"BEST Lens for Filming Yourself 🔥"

Ever wonder what the best lens for YouTube is? Well, let's find out.
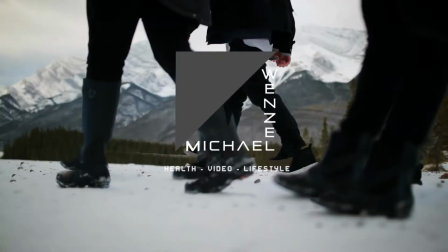Hey guys, welcome back. It's Michael Wenzel here, and we're talking about the best lens for your YouTube videos. The lens you choose for your YouTube videos is gonna have a huge impact on how your audience perceives you, whether you like it or not. And the word best or best lens isn't actually the best choice of words. It really depends on your application. So for example, if you're going to the car dealership and you're asking, I want the best car, it's really gonna depend on what you're after. Are you looking for the fastest car? Are you looking for the safest car? What are you after? And that's the same thing with lens choice. It really depends on what effect you're trying to get across. So let's talk about the different choices out there, and then you can choose which one is the best for you.
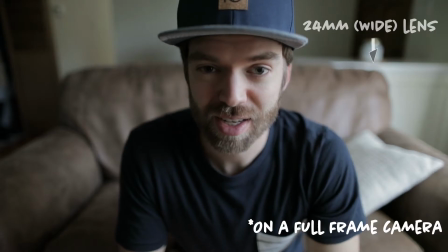52s
So right now I'm filming on a 24mm lens. So that gives you a really wide field of view,
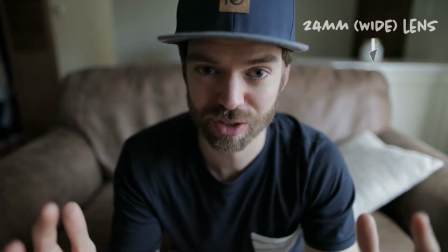59s
which means in order for me to fill the picture that you're seeing, I have to get really close to the lens.
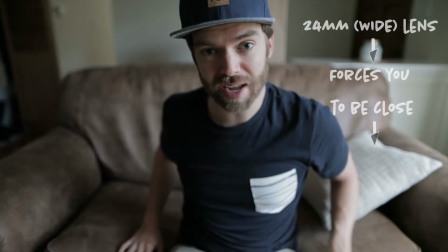66s
Otherwise, I'll show you, as soon as I go away, I get really small, tiny.
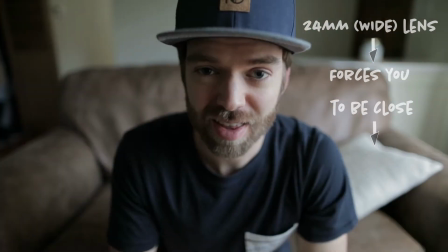71s
Get that out of the shot. The effect that has on you, the viewer,
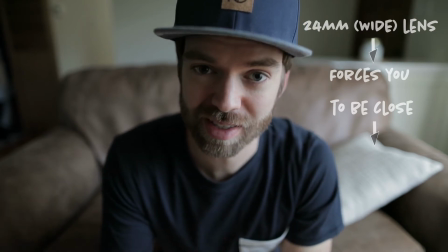74s
is that because I'm so close to the lens, it feels like you and I are having a really personal conversation.
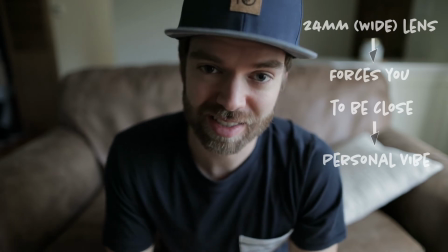80s
I'm right in front of you. This doesn't happen when you're using a longer lens.
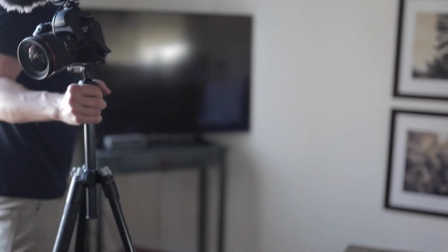84s
So let's switch to the longer lens, and I am gonna back the tripod off a bit so that we can kind of keep me in the same proportion of the frame.
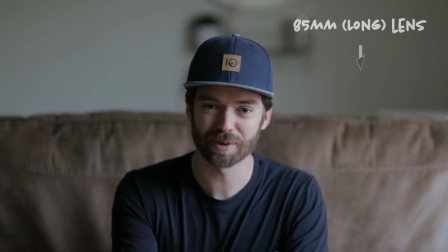92s
So now, even though you can see my face, you can't really see my periphery. Before in the wider angle lens, you were able to see the arms of the couch, more of the surroundings. Now you just see my face.
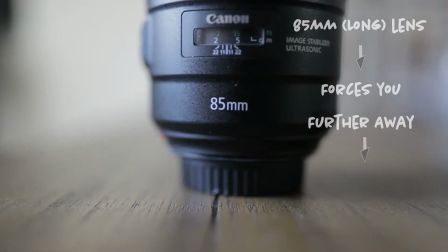104s
As you have a longer lens, you need to back the camera away more and more to maintain kind of the same proportions of my face to the frame,
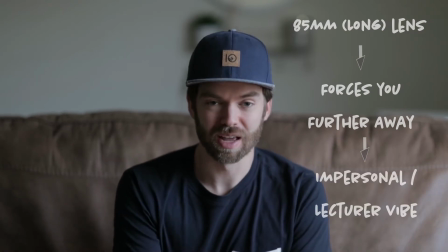112s
and that creates that impersonal feel. It is great if you want to come across as a very professional person. So someone who's giving a lecture, for example, it's very common in a lecture hall to see someone from far away. And this kind of simulates that. As you can see for me, I'm all about those wide angle lenses. I really like it to feel like you and I are having a cup of coffee, and that the stuff I'm talking about comes across in a really personal way. The next thing you want to think about is what aperture to use when you're filming your YouTube videos. So I like prime lenses because they allow the flexibility of either a very wide aperture or narrow aperture.
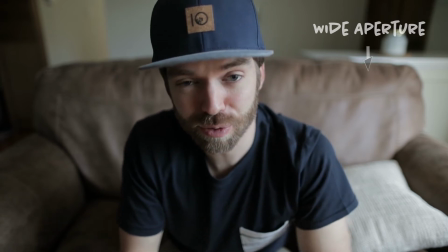146s
The great thing about a wide aperture, which typically prime lenses are known for, is that it allows the background to be blurry while your subject stays nice and sharp.
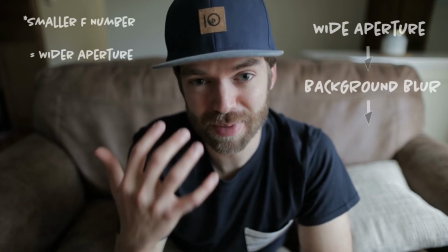155s
So right now I'm shooting at f1.4, and that allows you to see me in really great focus while the background kind of melts away.
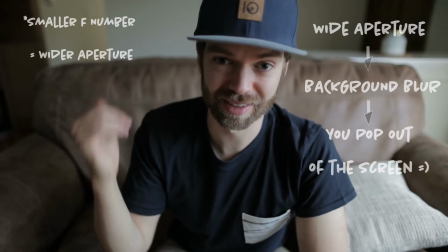162s
Works great in my house because I have a really lame background back there, just a purse hanging on the wall. Whereas for some of you, you might have a gear wall that you want to show off or some awesome art. In those cases, it's nice to go to a more narrow aperture. Just keep in mind that you will get less light into the sensor that way, which means you might need to add another light in your room.
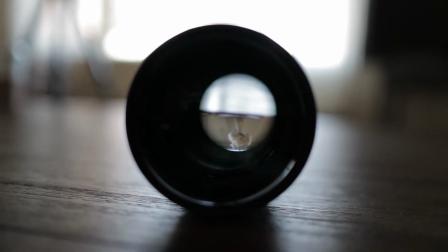181s
Right now I'm just using a window, and that's enough for me. One issue with using a wider aperture is that if you do kind of move around,
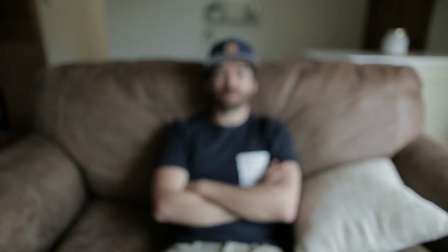188s
like this for example, well, you're gonna be out of focus and it's gonna be super distracting for your audience. It's no fun to watch a video like this. There are workarounds. So for example, Canon cameras have a dual pixel autofocus during video, which just tracks your face really organically. I'm shooting on a Canon camera right now.
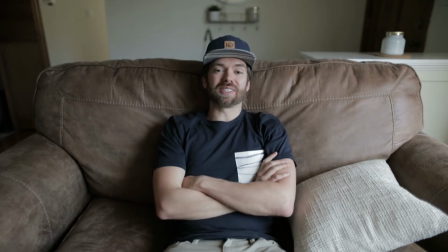204s
If I'm looking at you here and then suddenly just swing back here, within a couple seconds, the autofocus has my face again, and it just tracks it very well. So bottom line, if you are going to film yourself at a wide aperture, make sure you pick a camera that has some autofocus in it, or just stay perfectly still. So just remember these two things when you're selecting your lens for your next YouTube video. Number one, am I going for a personal vibe, or am I going for a more professional vibe? If you're going for something more personal, then you may want to consider the 24mm to 35mm range. Whereas if you're going for something more professional, you're thinking about 50 to 135mm.
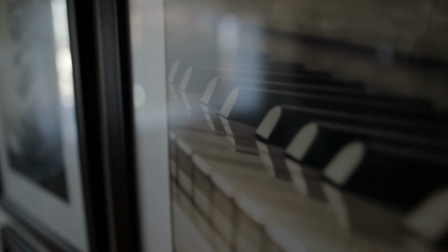241s
And then again, you want to think about your background. Is it a really nice background? Is it really ugly?